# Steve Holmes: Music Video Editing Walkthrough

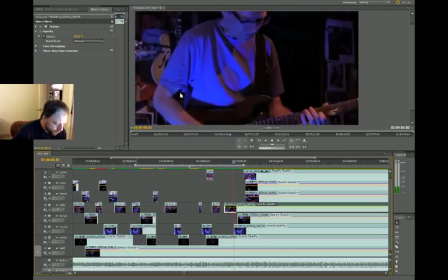33:32 All right, that all works. What do you think? Tell me. Okay. Let's keep going after some more tuna. Let's keep going.
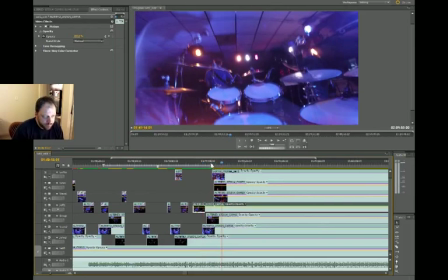33:50 This tune gets more exciting, by the way. This is like the moody beginning. So what do we show next?
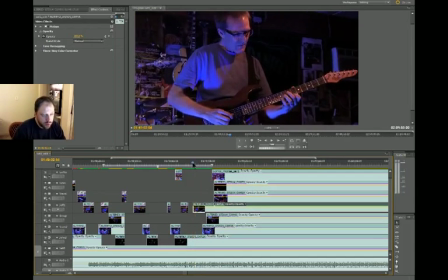33:58 We show Jeff.
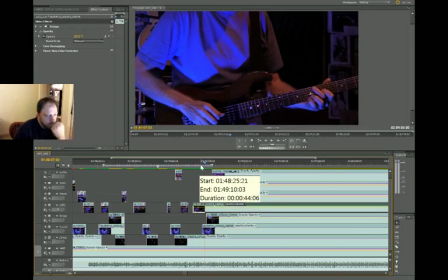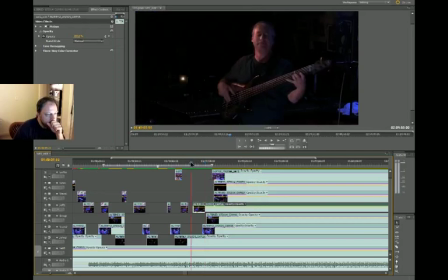34:09 I think we should go back to that wide shot right there.
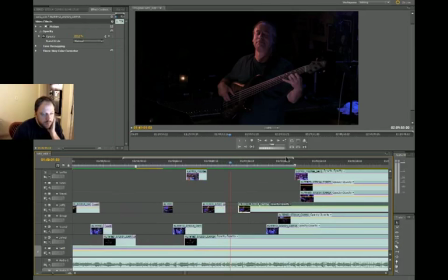34:15 Sometimes I get concerned about cutting from two of the same camera over and over, but I find that it's not really a big deal. It just ends up having like a ping pong kind of effect. So it's not really a problem. It's just me like overanalyzing.
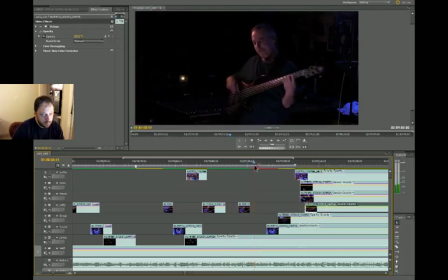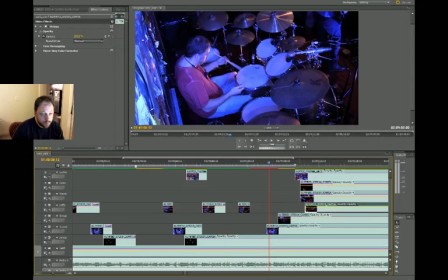34:37 All right, not the most exciting shot in the world. What does this camera look like? More.
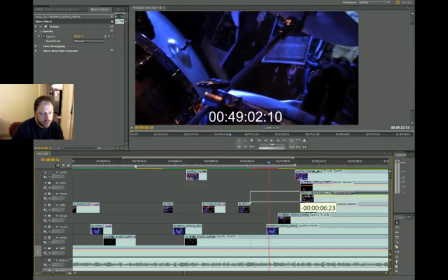34:42 Oh, actually, that might be kind of cool.
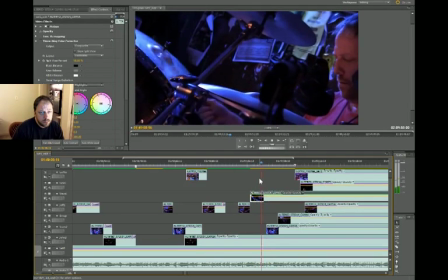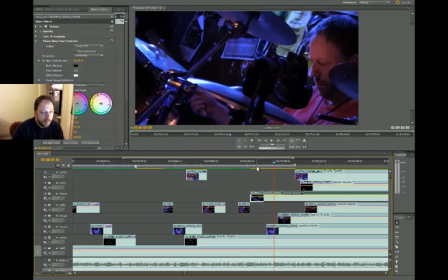34:52 What do you think?
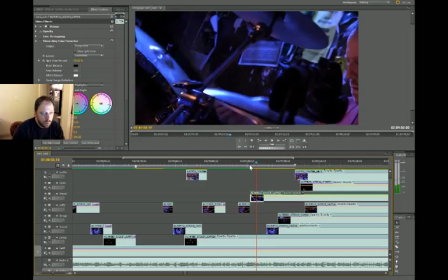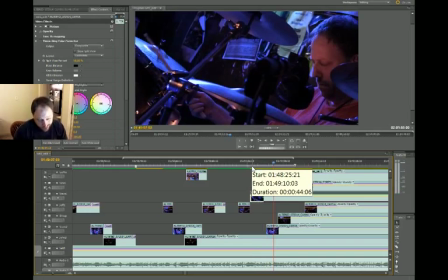35:00 I like the movement of the symbol. I kind of like that my eyes are closed and looks like I'm concentrating.
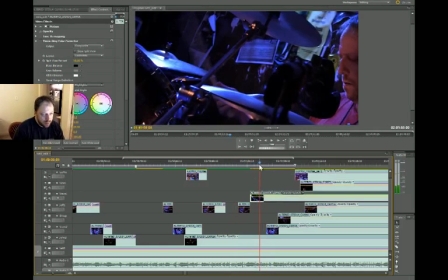35:05 But you can't really see my hand. You can see my hand a little bit here. I don't know. Let's watch again.
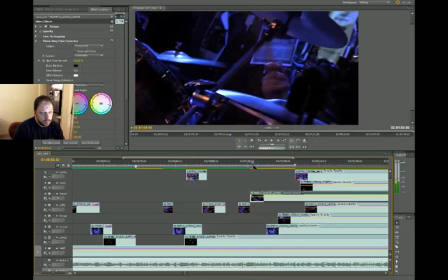35:11 But if that symbol's going to... I don't like not seeing me hit the symbol.
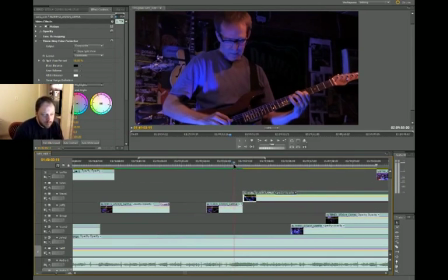35:18 If we're going to show the symbol move, we should see the actual impact. Let's try that.
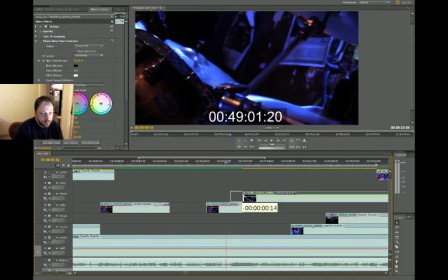35:24 Where does that happen? Right there.
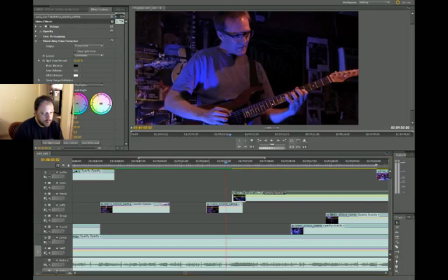35:30 All right, let's dissolve into that, and hopefully by the time the dissolve is done, the symbol will have been hit.
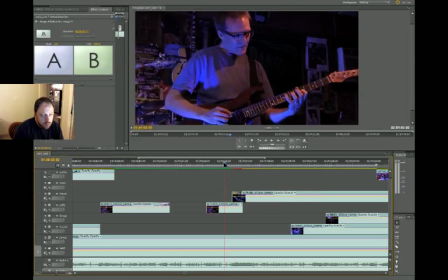35:37 Let's give it a try there. Oh, that might work.
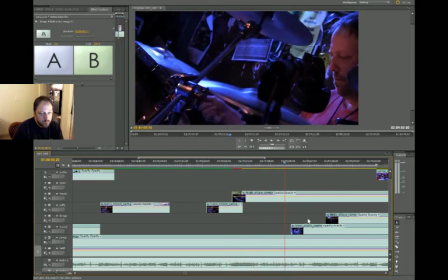35:47 And maybe back to the GoPro?
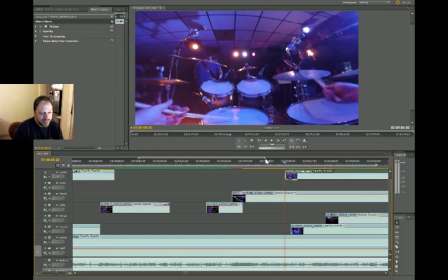35:52 Because I think my left hand's doing a little buzzy thing on the snare.
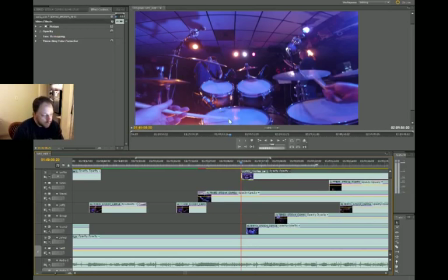35:56 When I say buzz, I mean taking the stick on the drum and like letting it bounce for like a zzz kind of effect, which I think is about to happen.
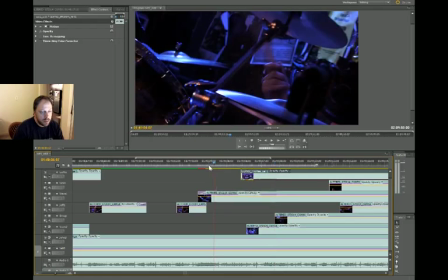36:09 Right? How does that... Let's see how that transition works from the side shot to the GoPro.
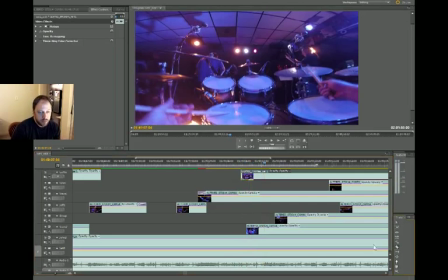36:21 Yeah, that works. Jeff is about to play the melody again, so let's cut to it.
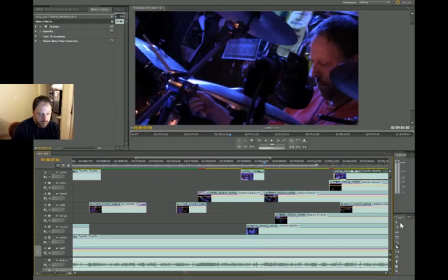36:32 All right, you get out of here. I talk to the tracks as I edit them. I'm like, get out of here, Steve.
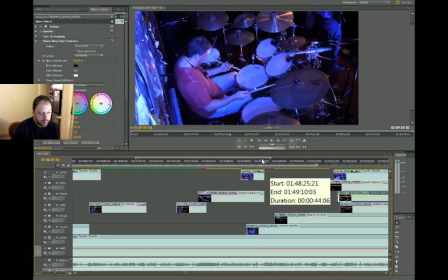36:38 Steve Sidecam, get out of here. Yeah, we get to scooch the sequence over.
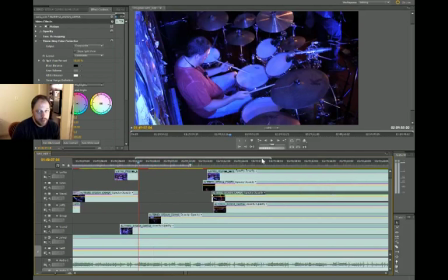36:43 We're making progress.
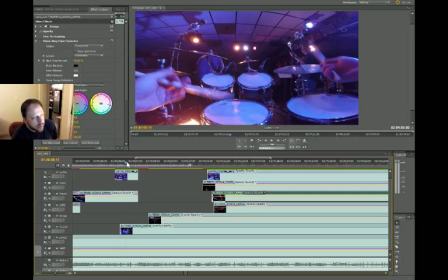36:46 Very time-consuming, this process, but at the end of it, you know, it's worth it to have this cool footage of your band.
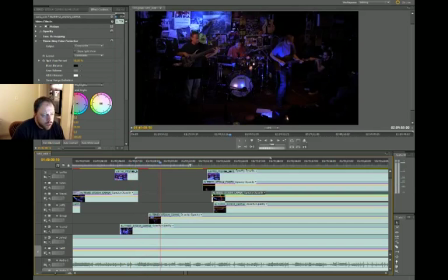36:57 Oops. All right. We were going to show Jeff, right? That's what we're going to do. Where's the Jeff cam?
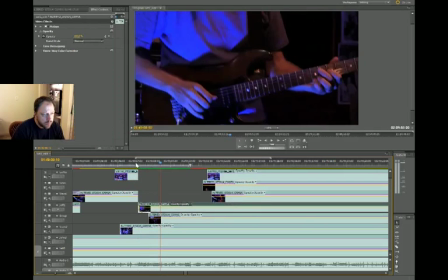37:02 This is Jeff. Let's show Jeff. Nice.
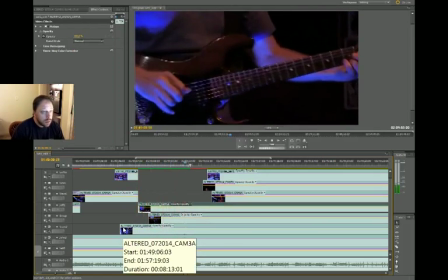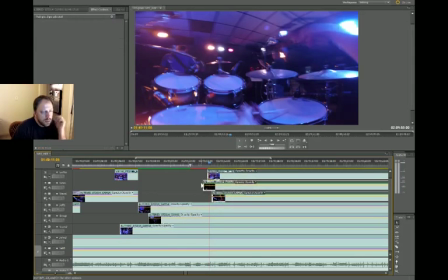37:12 All right. There's a lot of... It's only guitar at that point.
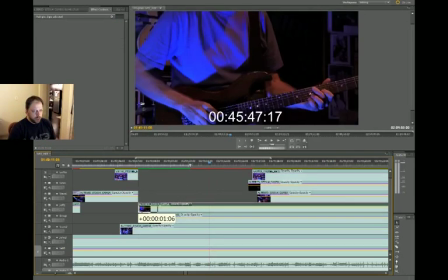37:18 There's no face or anything, which I don't know, I usually like to start with something wide and then go to the close-up thing.
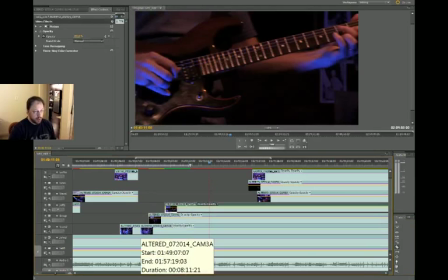37:25 I mean, I imagine for you professional editors out there, you might be going, well, duh, Steve. Of course, that's what you do. That's what all editors do. But I'm not a professional editor, and so you're going to have to bear with me.
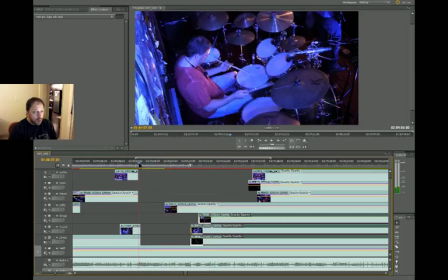37:43 Oops, what is that? That's a frame of the wide shot.
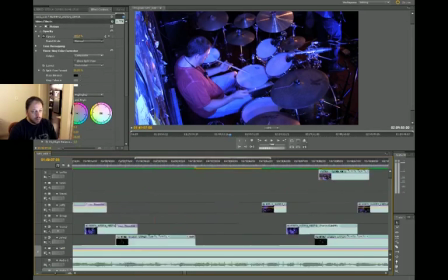37:48 Let's zoom in. We don't want that. Oops, and by zoom in, I mean move.
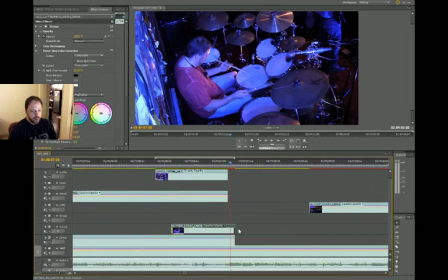37:53 Okay, here we go. Yeah, see this guy. Scooch over.
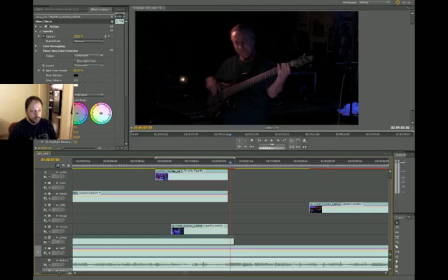37:58 It's not your turn to be shown quite yet. It's not your turn to be shown either. Actually, what we're going to do, we're going to show the wide shot of Jeff.
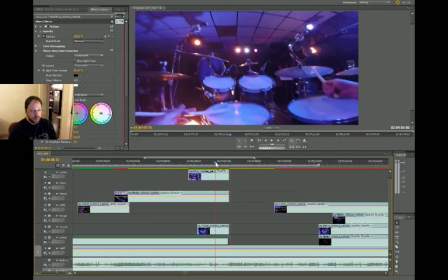38:08 And then cut to the close-up.
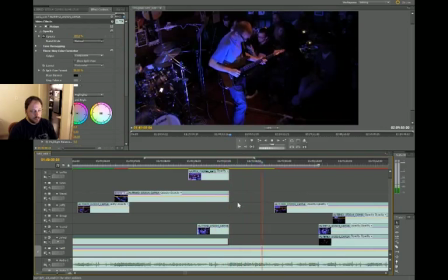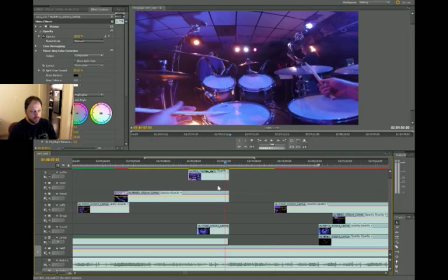38:15 Do we want to dissolve from the GoPro to the wide shot of Jeff? Let's see. Should be earlier.
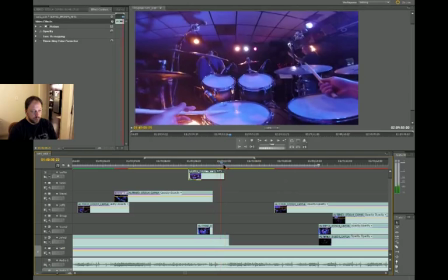38:29 The cut. I'm going to trim away a little bit of the GoPro cam so we can get to the Jeff shot quicker. Because I don't like that time.
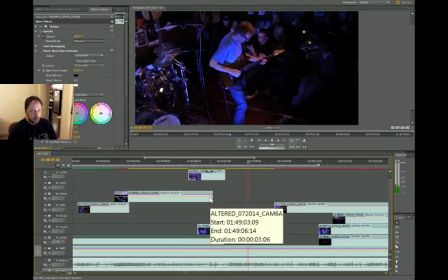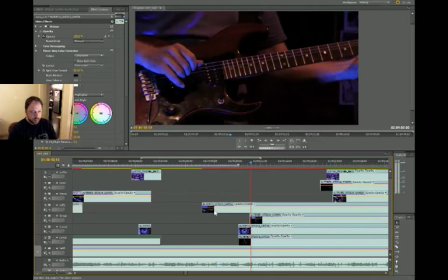38:43 Yeah, see, that works. That was a happy accident, the placement of this the close-up track.
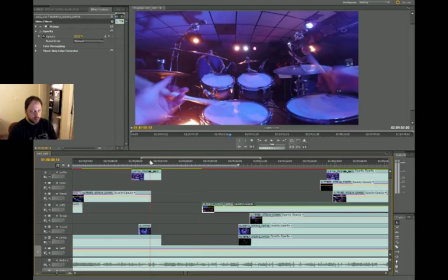38:50 Let's see that again.
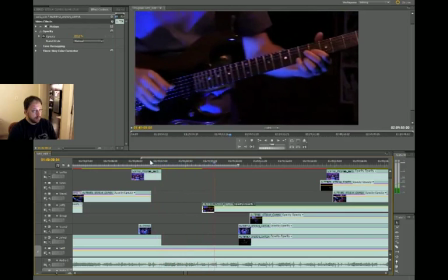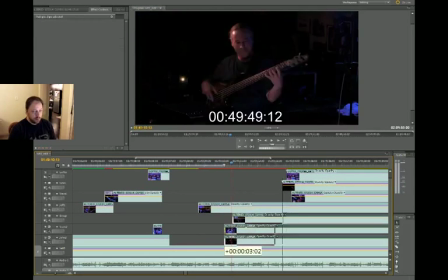38:57 And then maybe back to the wide shot of Jeff. We haven't used the wide shot of the band for a while,
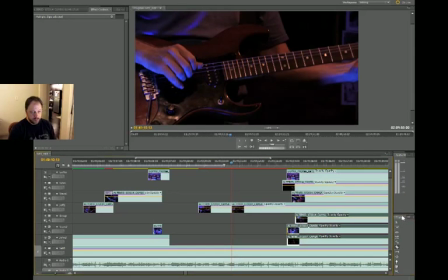39:05 but I kind of have a spot in mind for that that's coming up.
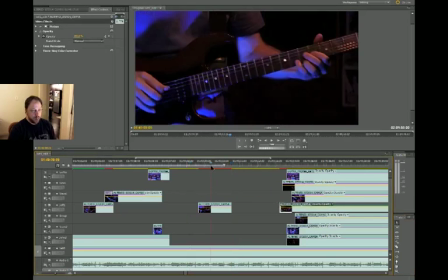39:12 So now we kind of ping pong from the wide to the close and then back to the wide again of Jeff. Let's see what that looks like.
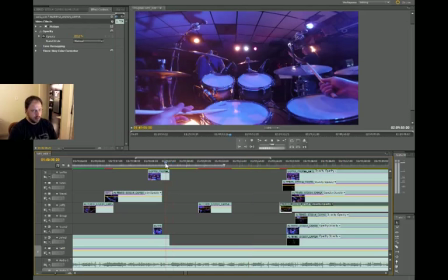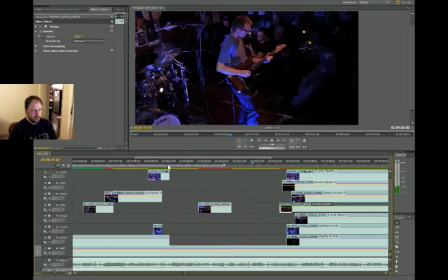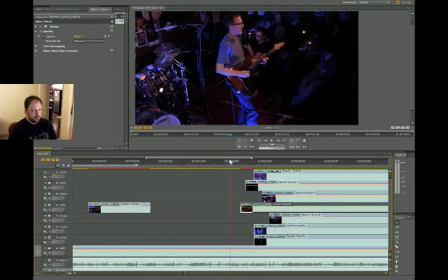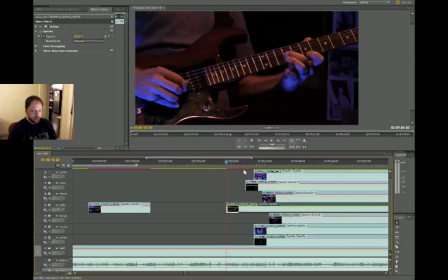39:38 I really should stop singing.
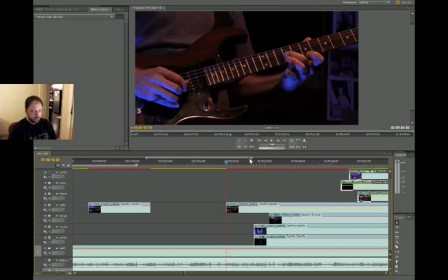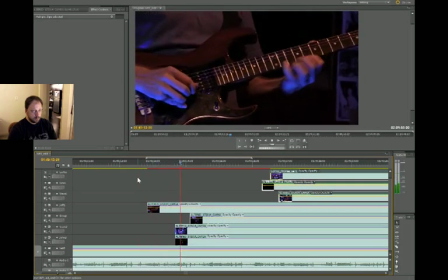Okay, that fill I play right there towards the end. Let's go to the wide. that there. Da, da, da. Let's go to the wide.
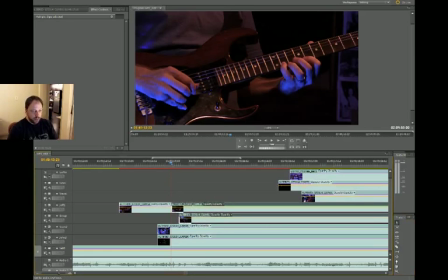40:04 The overhead drum cam for that fill, and then I think I will go to the group.
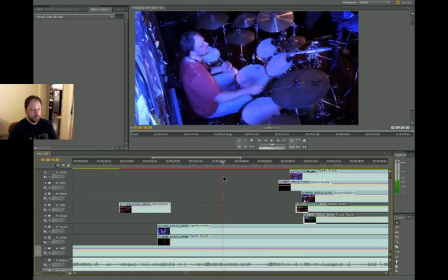40:13 See right there. Da, da, da, da, da. Although, we might go to the side camera on the second half of that fill.
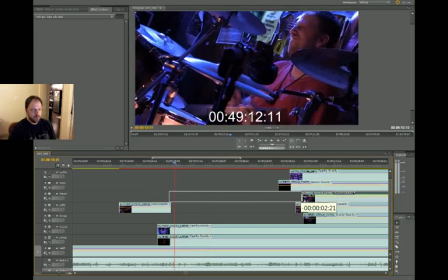40:26 What does that look like?
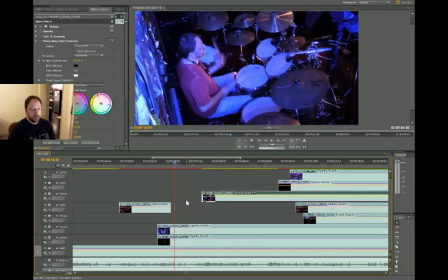40:30 Because I hit this symbol. This symbol right here, I hit it, and it looks cooler from this angle because it's closer.
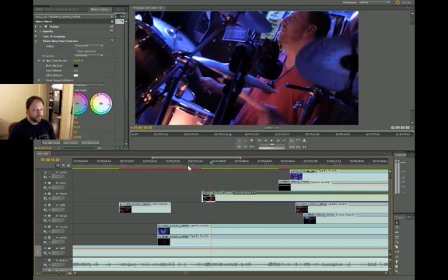40:37 Actually, I'm hitting this symbol and this symbol. So what we'll do is we'll show the first half of this drum fill from the overhead. And then the second half where I hit both those symbols, we'll use the side cam. See?
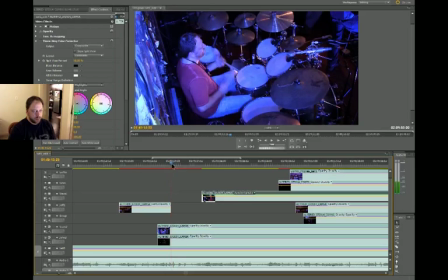40:51 Sometimes this stuff just, like, you get lucky, you know?
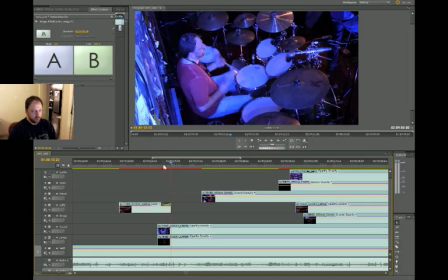40:58 We're going to dissolve out of the Jeff cam to the drum overhead. Yes.
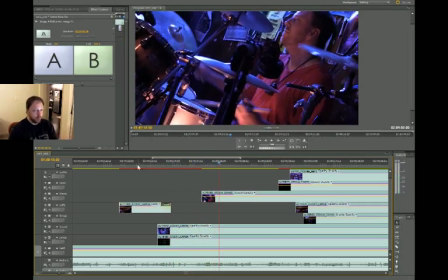41:04 And then from here, we're going to go to the wide shot. But let's see what we have so far leading up to it.
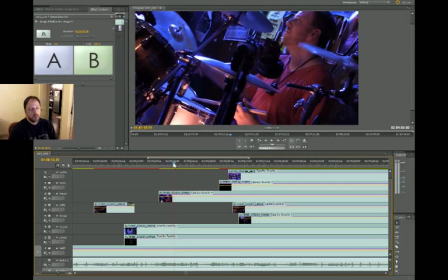41:17 Because we, after that drum fill, we go into a completely new section. That's kind of a, I think the group shot of the whole band would work for that, for the this new section that we're about to go in.
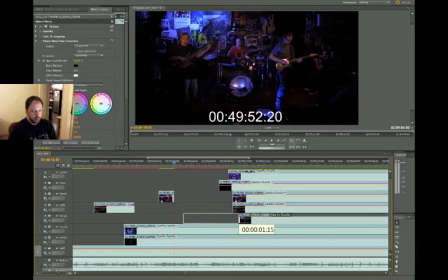41:32 So let's do that. Here you are. Here's the wide shot. We'll scooch it on over.
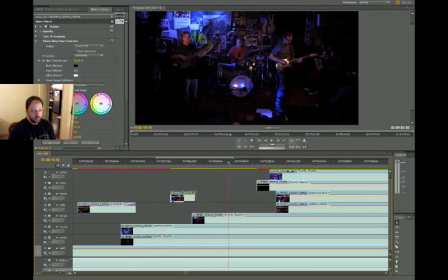41:38 Yeah, that's what's next. All right, I'm going to zoom in. And we'll get some dissolve action.
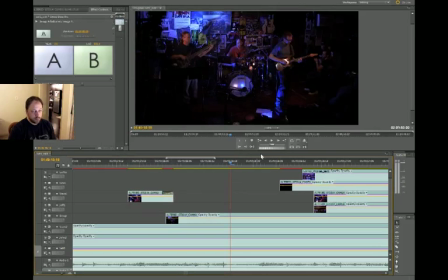41:46 These cuts are short. Hopefully I won't think that they're going by too fast.